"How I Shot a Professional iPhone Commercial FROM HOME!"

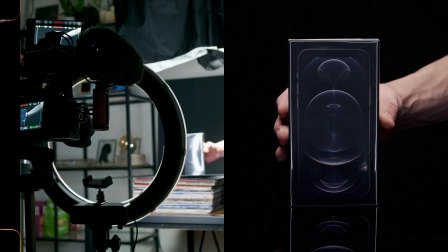(0:35)
This video is about how we made a professional iPhone commercial from home. I will take you behind the scenes and show you the complete process, from setting up the scene, showing you the lighting setup, filming the shots,
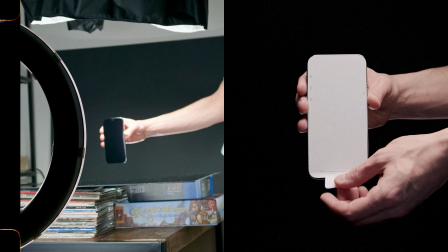(0:48)
the editing, music, sound effects, and color grading, and eventually show you how the right shots were turned into the final product.
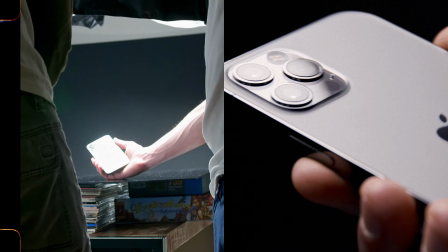(0:56)
If you finished the video and you would like to go back to a specific part, I placed chapters in the timeline so you can easily watch a part again.
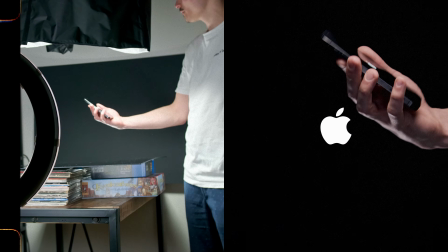(1:04)
Hi there, my name is Felix and welcome to How to Creative.
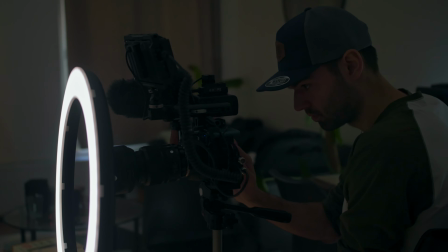(1:07)
Before we start, I want to thank my friend Daniel for helping me film these awesome shots on his Blackmagic Pocket Cinema 6K.
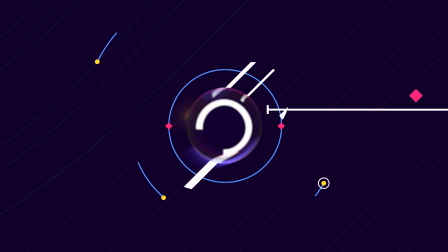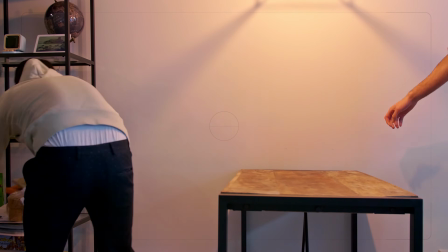(1:21)
Let's get started. Alright, as you can see here, we moved around some furniture in my tiny apartment to get a great little spot to work from.
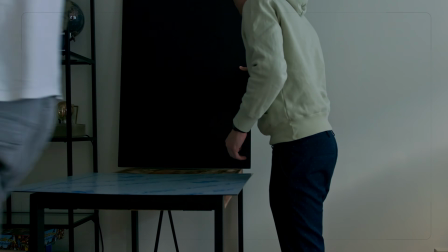(1:28)
We used a super cheap foam board with a black side to use as the background because I wanted the video to have an infinite black background.
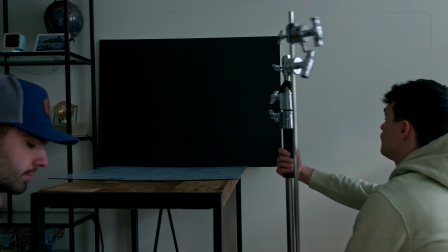(1:38)
Next, we use a C-stand, one of the most, if not the most important piece of equipment for any kind of video stuff really.
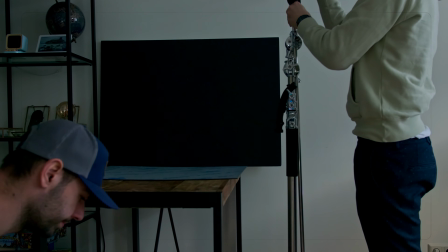(1:44)
We use it to rig the most important light of this setup, the Aperture 120D Mark II, an absolute beast of a light.
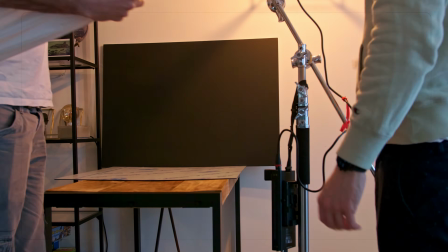(1:51)
Without a great diffuse light source, it would have been a lot more difficult to get the look we were going for.
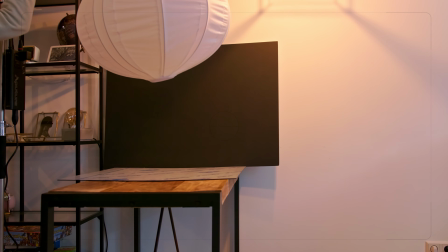(1:56)
Aperture's lantern diffuser was used to create an evenly diffused light from above the product.
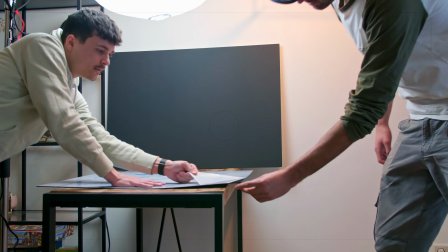(2:01)
As a bottom surface, we used a black plexiglass, and it has a great reflective surface which is amazing for product photography and videography.
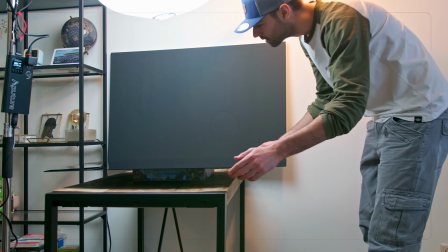(2:09)
We noticed that the table was too low, and we came up with a creative solution to use some board games and LPs I had laying around to increase the height of the bottom surface a bit.
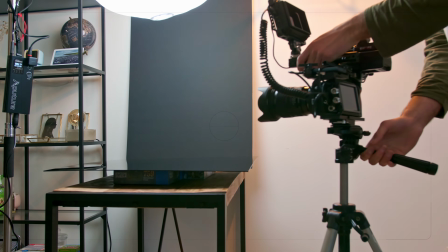(2:18)
Next, we took out the camera and started playing around with settings, lighting positions to get the look right.
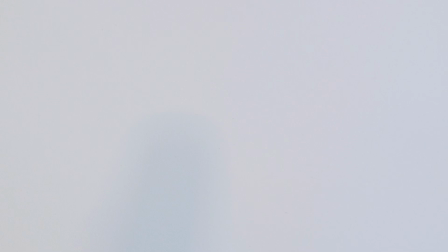(2:23)
So let me quickly illustrate the easy do-it-yourself setup that we got going on here. In the middle, on our tiny table, we have the bottom surface.
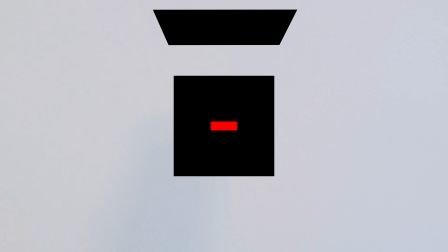(2:31)
The product will be placed on here. Right in front of it, we have the camera on a tripod, and right around the lens, we used a ring light to light up the front of the product that is facing the lens of the camera.
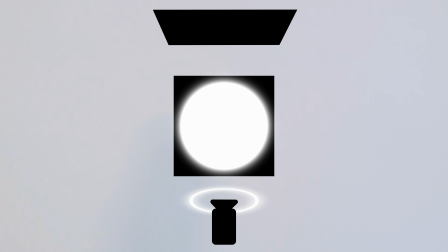(2:41)
Right above the product is the Aperture 120D Mark II with the lantern diffuser as I mentioned before. We also use the light control skirt that comes with the lantern to give direction to the light and not bleed on the background or around the product too much,
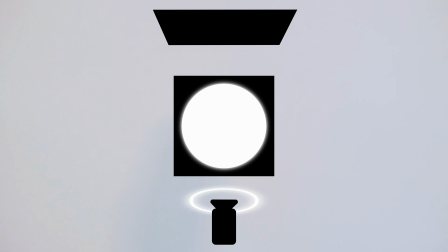(2:55)
but only really light up the product. We also placed a little LED light behind the product to give it some highlight on the edges and create a bit more depth so it does not disappear into the black background too much.
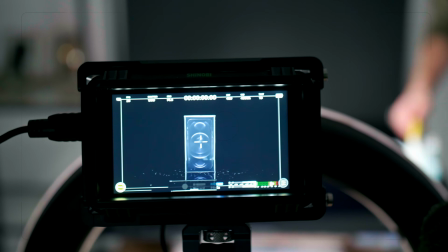(3:07)
We noticed though that it was really important to clean all the particles around and on the product before filming.
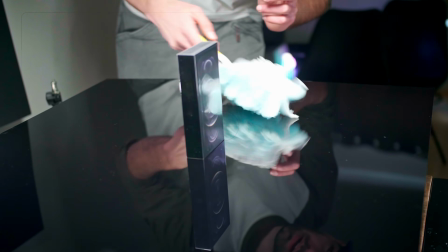(3:13)
We did not really prepare a shot list though,
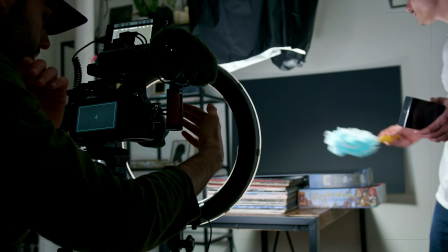(3:15)
but we knew that it had to be chronologically filmed since it is an unboxing and it will have a reveal, so we would have to create some suspense.
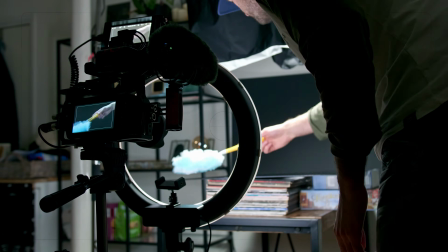(3:23)
When everything was ready, we started filming. The first shot was basically bringing the product into the frame, which was supposed to introduce the product.
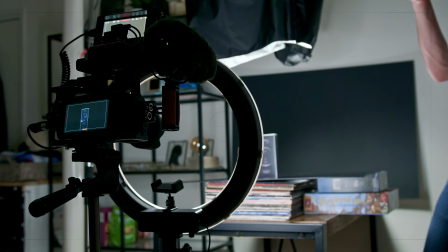(3:31)
We noticed it was a lot harder than we thought because of the extremely reflective plastic on the box.
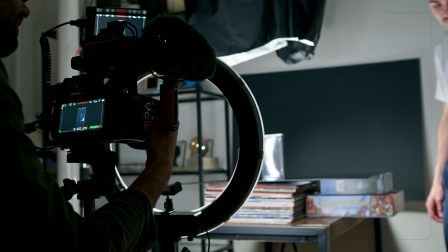(3:36)
We came up with the idea to place the product perfectly so it wouldn't reflect any light,
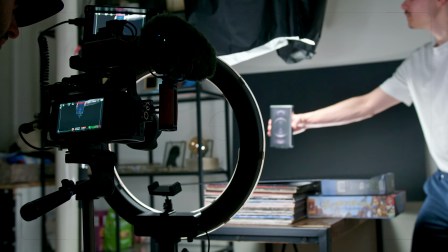(3:41)
then take it out of the frame and reverse the shot in post so it looks like the product is placed.
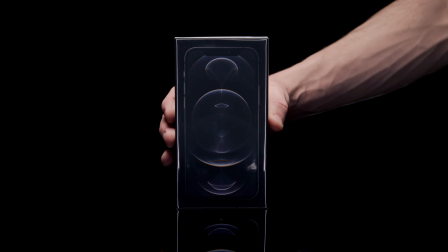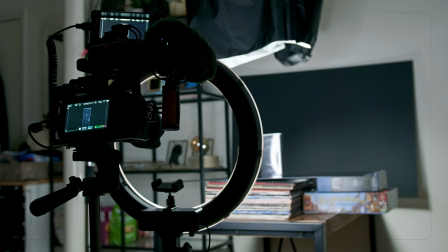(3:53)
When the first shot was done, it was time to move on to the next shot and show more of a close-up of the product.
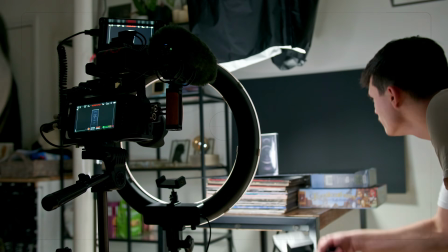(3:59)
We got inspired by the lighting reflections on the box that we tried to prevent in the first shot and make use of it now.
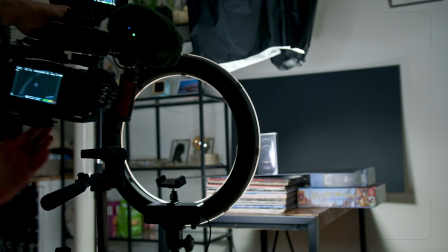(4:06)
We took the main camera off the tripod and it was time to go handheld.
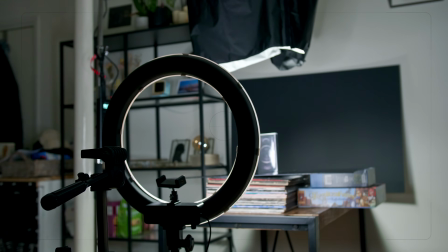(4:11)
We wanted to make sure it was clear that we were showing the iPhone.
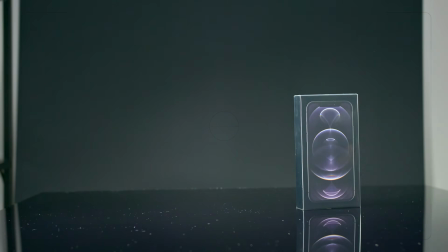(4:15)
So we made a close-up of the iPhone title on the box and moved the light to create an interesting highlight on the box.
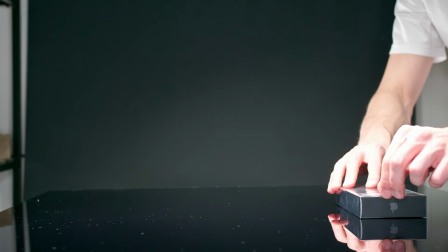(4:26)
After that, it was time to remove the plastic wrap from the box to be able to open it.
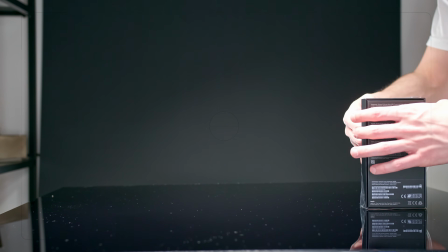(4:30)
We wanted to put the box down to fluently be able to unwrap the plastic and put it to a standing position again to fully remove the plastic from the box.
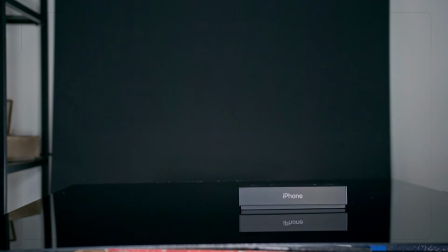(4:39)
When the plastic was off, it was time to open the box.